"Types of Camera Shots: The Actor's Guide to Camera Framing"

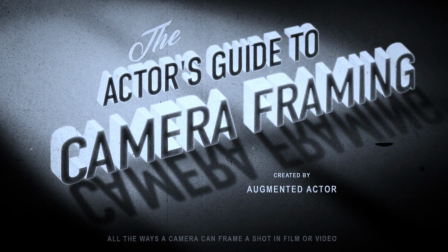5s
Welcome to the wide, wonderful world of camera framing.
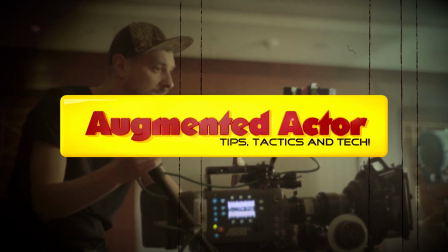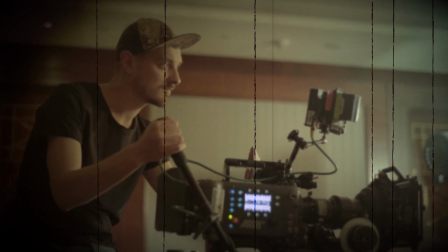14s
Each moment in a film is carefully crafted in advance by the director or cinematographer.
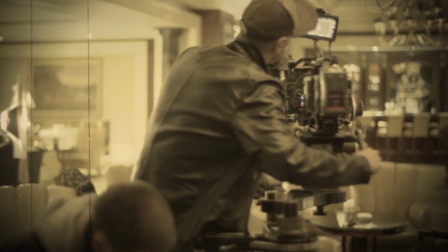20s
A camera shot is a particular framing of a subject or subjects in relation to the camera.
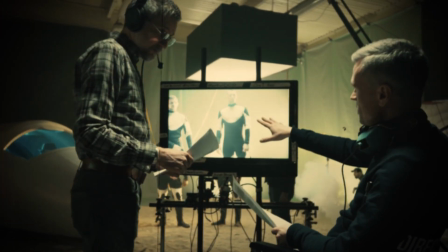24s
Camera framing is how the director composes the subjects within a shot, taking into account mood, emotion, balance, and character. In each shot, a director must decide in advance how to frame a subject to best convey the message of that moment.
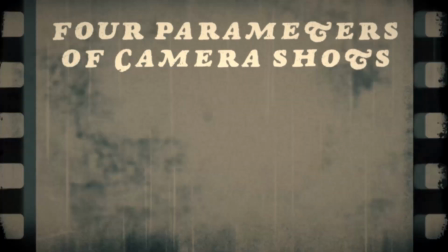39s
Each camera shot includes a combination of 4 different parameters. They are distance from the subject, height of the camera,
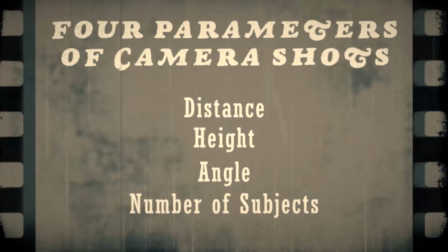46s
angle of the camera, and the number of subjects in the shot and their placement within it.
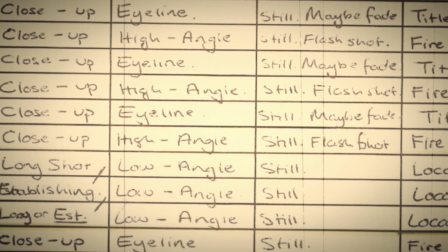52s
The director combines these elements to create a series of shots or a shot list to capture while on set.
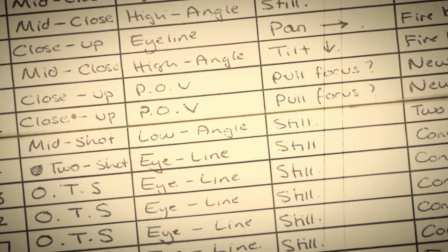58s
These shots will be edited together later on to compose a scene.
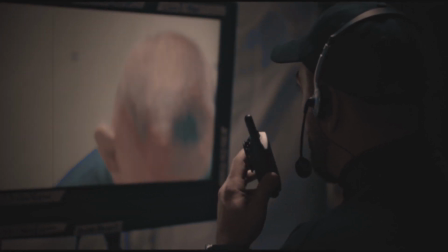62s
Actors will need to adjust their performances slightly depending on the particular camera framing that is being used.
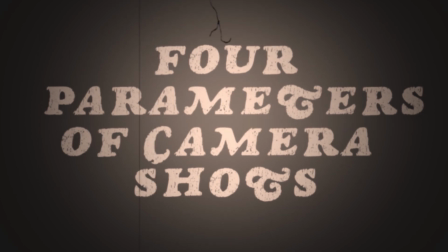67s
So let's take a look at the 4 parameters of camera shots. This is Claire.
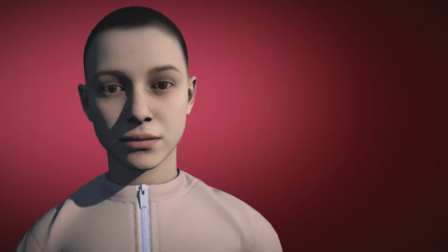72s
She'll be our subject as we take a look at the first parameter, distance. How far the camera is from the subject.
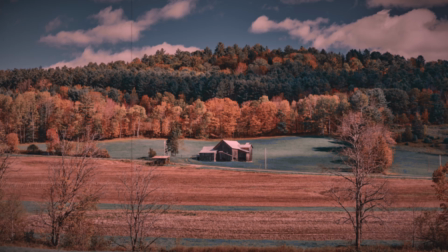78s
We'll start off with what is called an extreme long or extreme wide shot.
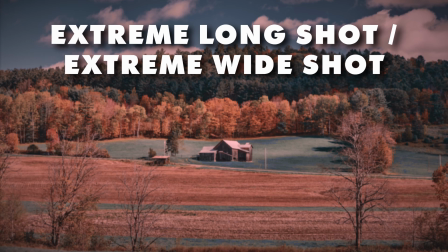83s
It's called long because the camera's a long distance away from the subject, and it's called wide because there's a lot of wide open space beyond the subject.
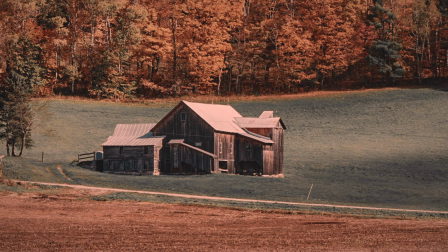91s
We use these kind of shots as establishing shots to establish the location of the scene that's coming up. When the subject, like Claire, does appear in the frame, they are really small, they're not doing a lot of acting, you won't hear their voice, and you're pretty much just seeing them doing some simple action like walking, standing, sitting, or driving.
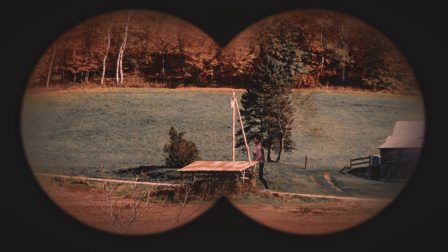110s
You might also see this shot anytime a character is being spied on from a distance, like we are looking at Claire through these binoculars now.
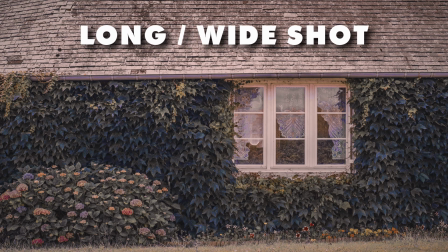117s
Moving it a little closer, this is called a long shot or a wide shot. The purpose of this shot is still concerned with showing the surroundings of the character. You'll notice that Claire is still framed full body and she is taking up about half the size of the screen from top to bottom. Here the character will give a little more specific action, maybe dropping something, picking something up.
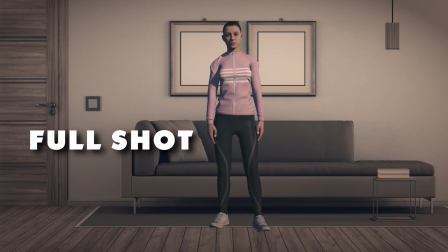137s
As we move inside, Claire is now framed in a full shot. A full shot frames the subject from head to toe with a little room to breathe.
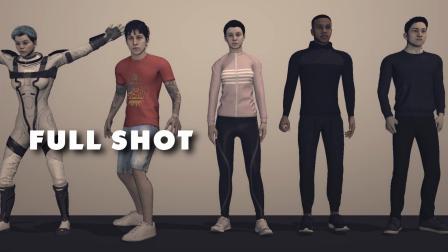144s
You might use this shot when looking at a character entering a room. Or you might use this with multiple characters in a line, like in a police lineup.
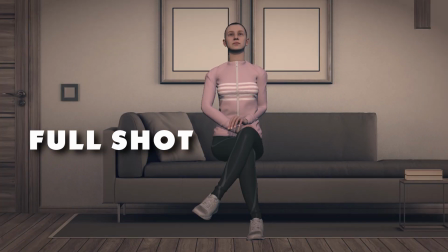152s
If Claire were seated, we could still do a full shot just by moving the camera in a little closer.
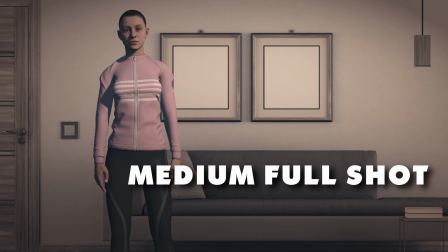156s
Now we push into a medium full shot. The bottom of the frame is just below the character's knees, and it still shows most of their body. Here the actor's actually going to be acting a little bit more, but they're still going to be using their body a lot.
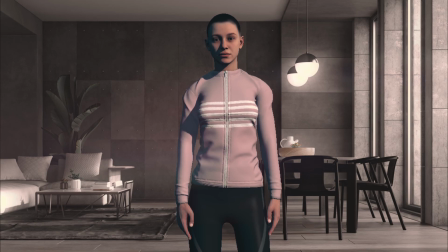169s
Claire has moved into her dining room, and now we're getting a little closer to her, so we're framing her in a cowboy shot.
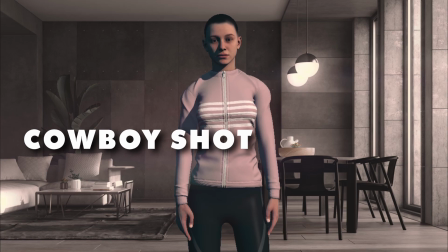175s
The cowboy shot is framed at the mid-thigh to the top of the head.
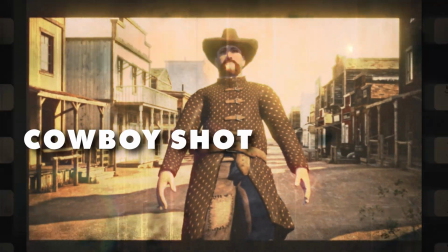179s
This camera framing got its name from old westerns where you had to show the cowboy and show their guns on their hips at the same time. It's very popular in superhero movies as well.
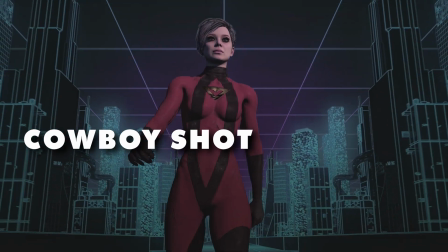191s
It frames the character face on, close enough to see details in their face and also see the action of their body.
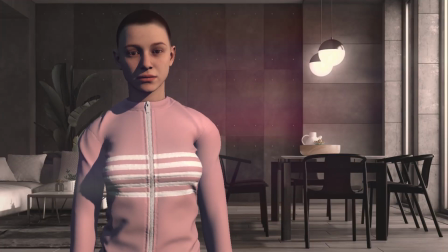198s
Moving it a little closer, we see Claire in a medium shot. A medium shot is framed from the waist up.
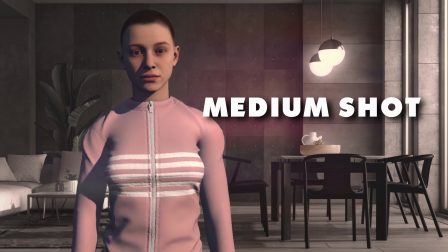204s
An actor in a medium shot is going to be more focused in delivering their performance, using only their upper body to gesture, and will not be moving their lower body at all.
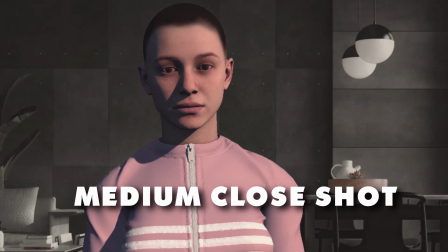213s
This framing is a medium close. It's framed from the chest up. This is probably the most common shot for dialogue sections of a film.
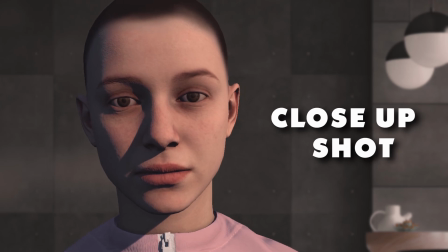223s
Then we move into the close-up. Shot from the neck up, the subject's face takes up almost all of the frame.
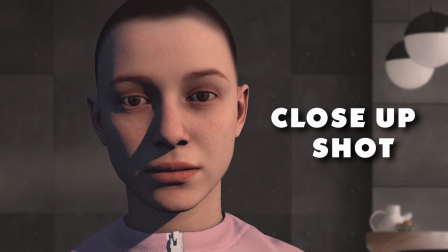228s
Here, Claire will deliver a very focused and subtle performance, concentrating only on movement in her face and not with her body at all.
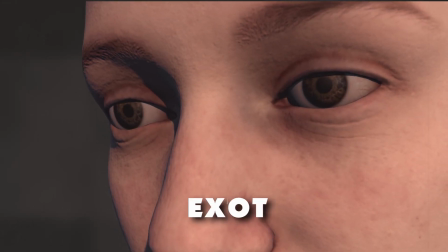237s
Finally, we push into an extreme close-up.
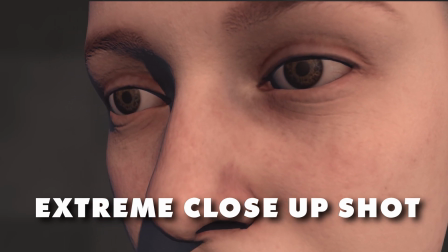240s
This is where the entire frame is taken up by one feature of the subject's face, like their eyes or their mouth.
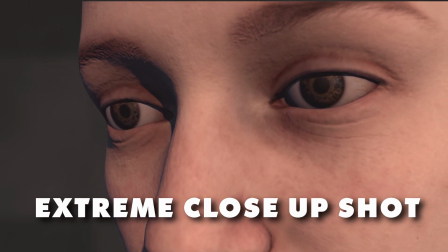247s
Here the actor's performance will be extremely subtle, and they must be very careful not to shift their weight and move out of frame.
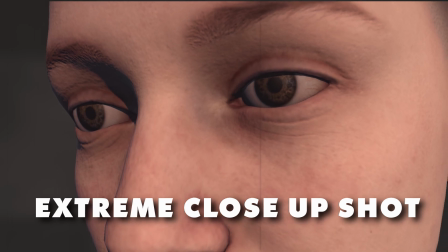254s
The audience sees every little detail in an extreme close-up. Let's review the distances.
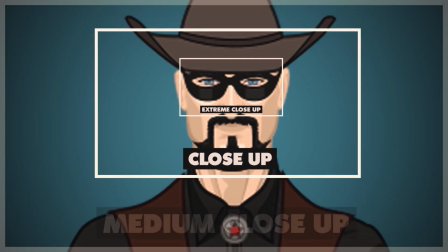260s
Extreme close-up, close-up, medium close-up, medium, cowboy,
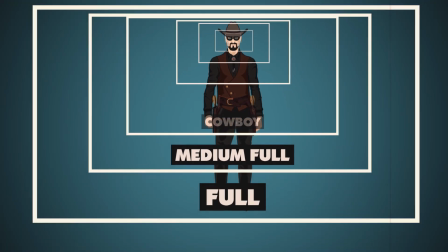268s
medium full, full, long wide, extreme long wide.
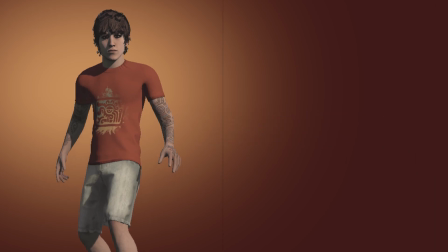274s
Meet Dustin. Dustin will be our subject as we examine the second parameter of camera framing, height.
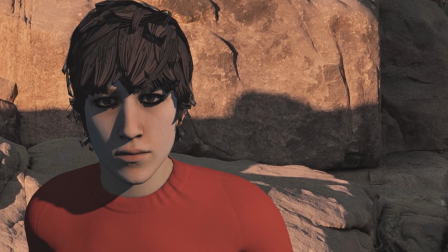281s
So Dustin's a bit of a thrill seeker, and he's on the edge of this cliff. He's getting ready to base jump off of it.
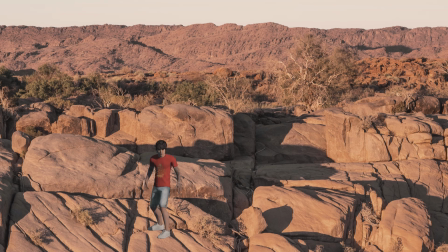286s
So here we see Dustin, and we get a good glimpse of the landscape behind him. This is called a high level shot. We've positioned the camera so that the center of the frame is a few feet above Dustin's head.
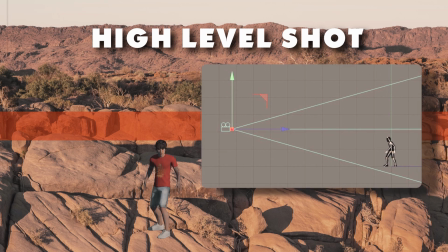299s
Now because the camera is level and not tilted at an angle, we have to pull the camera back several feet in order to capture Dustin's body in the frame.
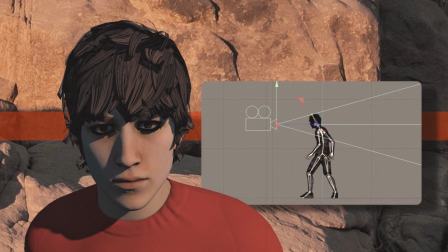307s
Notice how his body's at the bottom of the frame. When we lower the camera to the level of Dustin's eyes, we can push it in a lot closer and still keep Dustin's head in the frame.
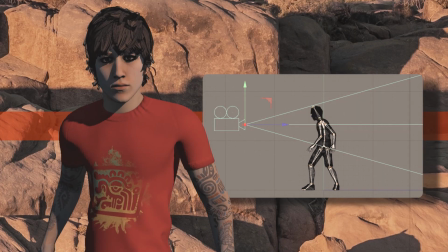316s
This is called an eye level shot. Now if we lower the camera to Dustin's shoulders, we have to pull it back a little further,
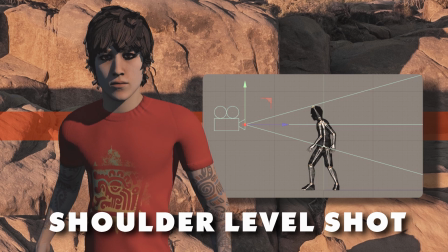322s
and now Dustin's head is in the top part of the frame and his shoulders are in the center. This is called a shoulder level shot. And this is used more commonly in film than the eye level shot because it makes actors look a little bit taller in the frame.
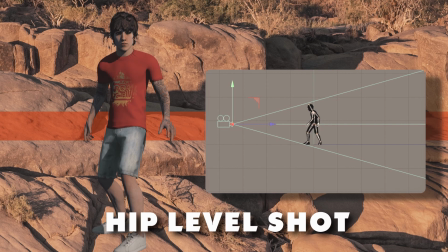334s
Dropping the camera further to Dustin's hip level creates a hip level shot.
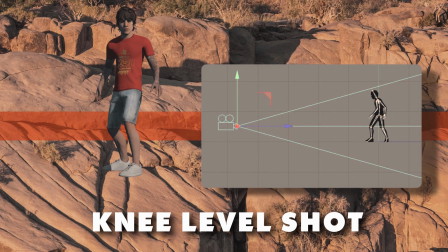338s
And then we can go further down to Dustin's knee level, and finally to his foot level.
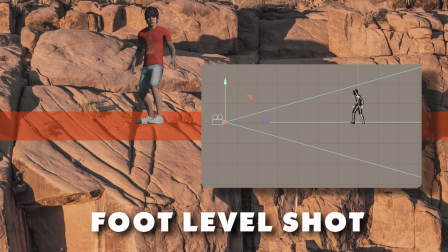344s
Notice how each time we lower the camera, we have to pull it back further to keep Dustin in the frame. And notice how Dustin has moved from the bottom of the frame to the top of the frame. At any level, we can bring the camera closer to the subject.
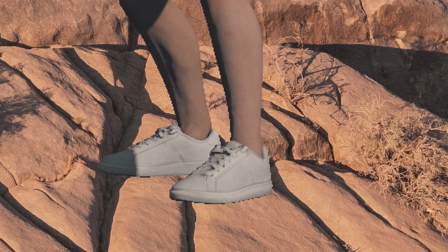355s
For instance, at the foot level, if we brought the camera closer to Dustin, we would see just his legs and feet.
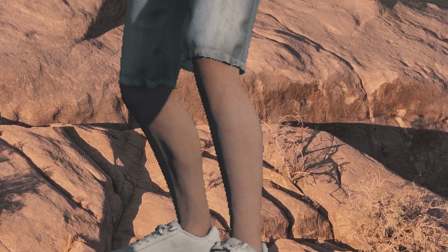361s
You could use a shot like this to show a character walking into a room before revealing who they are.
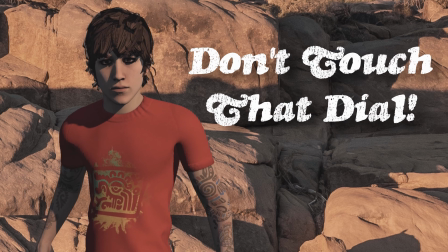366s
Don't go away, Dustin's about to jump off that cliff. See what happens when we return.
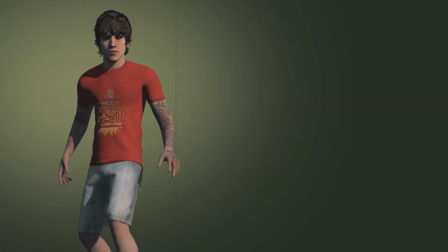372s
In just a moment, Dustin is going to base jump off the cliff. How exciting!
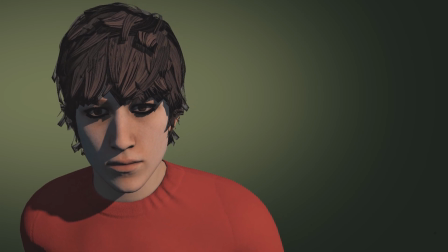376s
We'll use his jump to illustrate the third parameter of camera shots, camera angles.
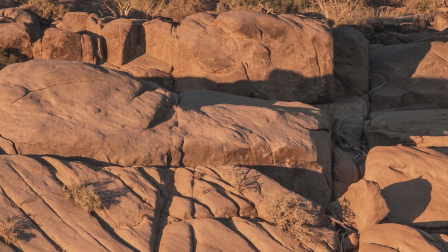383s
Dustin jumps off the cliff. Whee, how exhilarating!
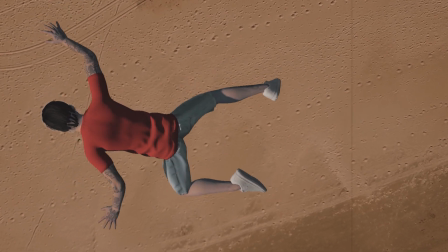387s
Dustin's falling toward the ground, and the camera frames him in a bird's eye shot, or an overhead shot.
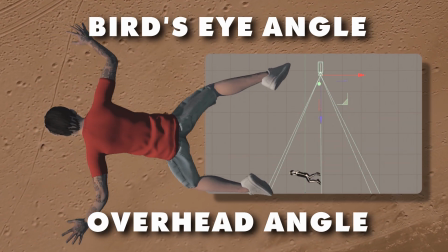394s
Here the camera is placed directly above Dustin, and it's angled 90 degrees downward to see him from directly above.
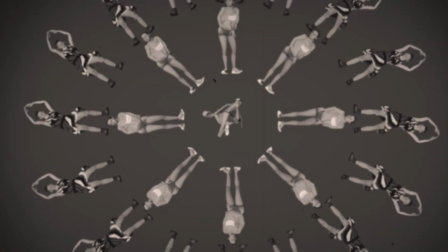402s
If you've ever watched a Busby Berkeley musical,
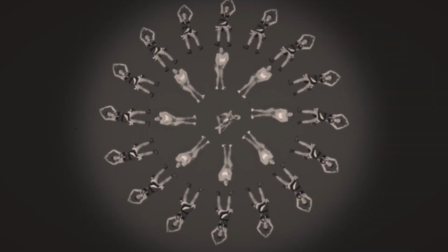405s
you'll notice he frequently uses the bird's eye view to frame his synchronized dance routines.
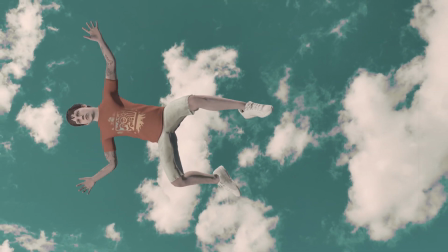412s
Uh-oh, Dustin suddenly realized he didn't put on his parachute, and now he's starting to panic.
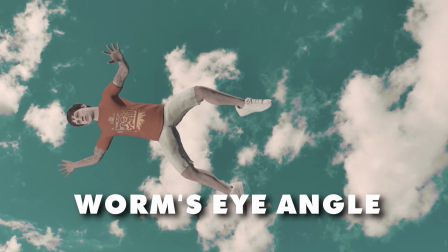417s
We frame him now from a worm's eye view, which is the opposite of a bird's eye view.
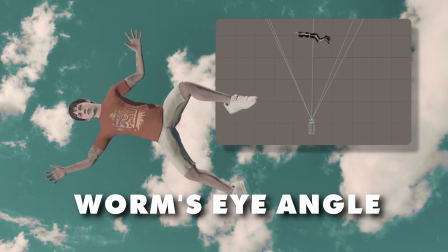422s
Now the camera is placed below the subject and is aimed 90 degrees upward.
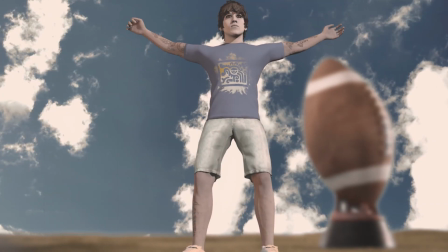427s
As death looms, Dustin starts to have flashbacks to the past few days.
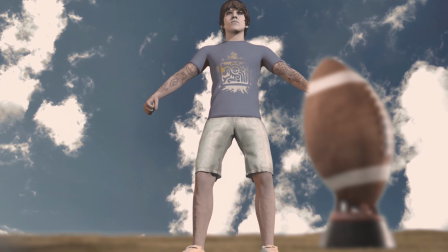432s
He remembers just yesterday when he was at a football game and he felt powerful and strong.
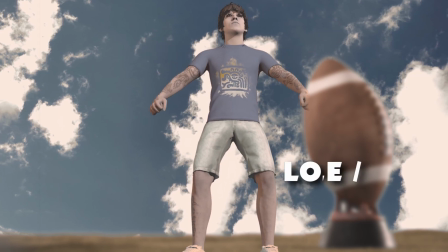437s
Now, a director would frame this shot with a low angle shot, or an up shot.
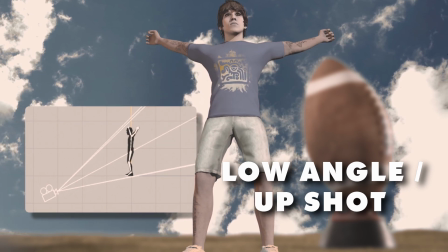442s
This is where the camera is placed below the eye line of the subject and angled up toward the subject's face.
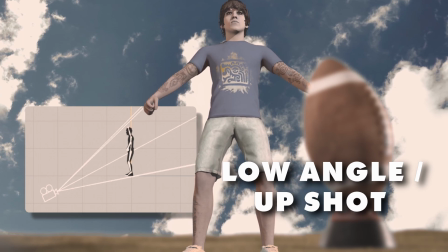448s
It's used to make a character feel powerful, dominating, or aggressive.
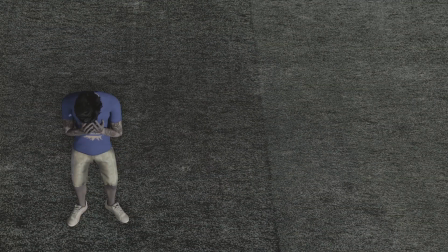453s
And then Dustin remembers that later he lost the football game and he felt defeated.
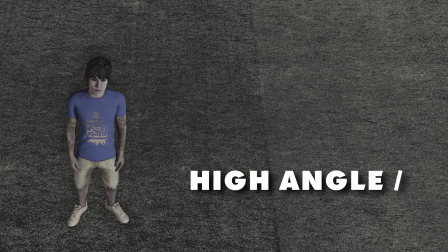458s
So we shoot him from a high angle, the camera above his eye line aimed downward.
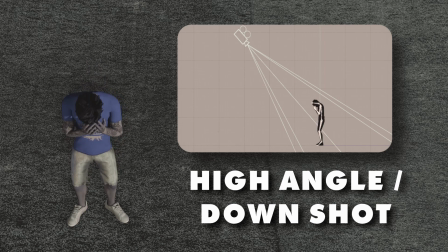463s
This makes the character feel defeated, diminished, small.
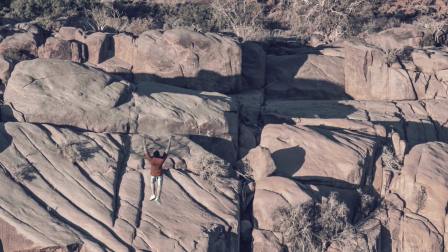468s
Then Dustin remembers just a few minutes ago when he was climbing up the cliff, how he felt like he escaped death even then.
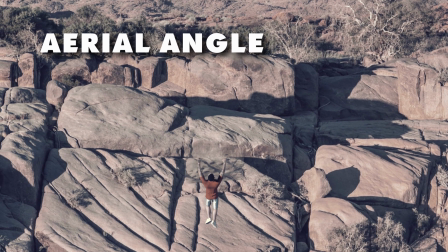475s
Here we frame Dustin using an aerial shot. An aerial shot is usually attached to a drone or shot from a helicopter.
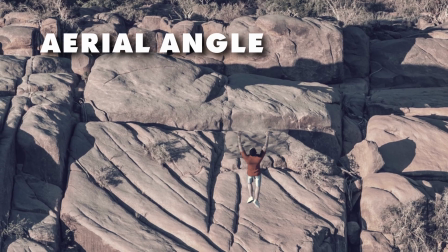482s
It's usually shot at some distance. It serves to show more of the surroundings of the subject, in this case, the cliff.
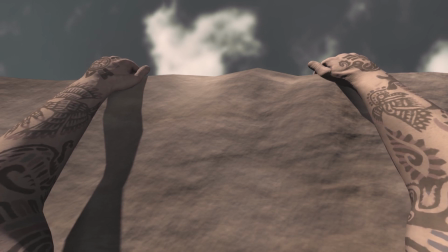489s
We move in a little closer to get a perspective from his point of view. This is a POV shot.
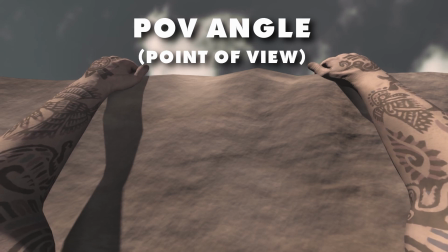495s
We are looking through Dustin's eyes. We see what Dustin sees, in this case his weakening hands.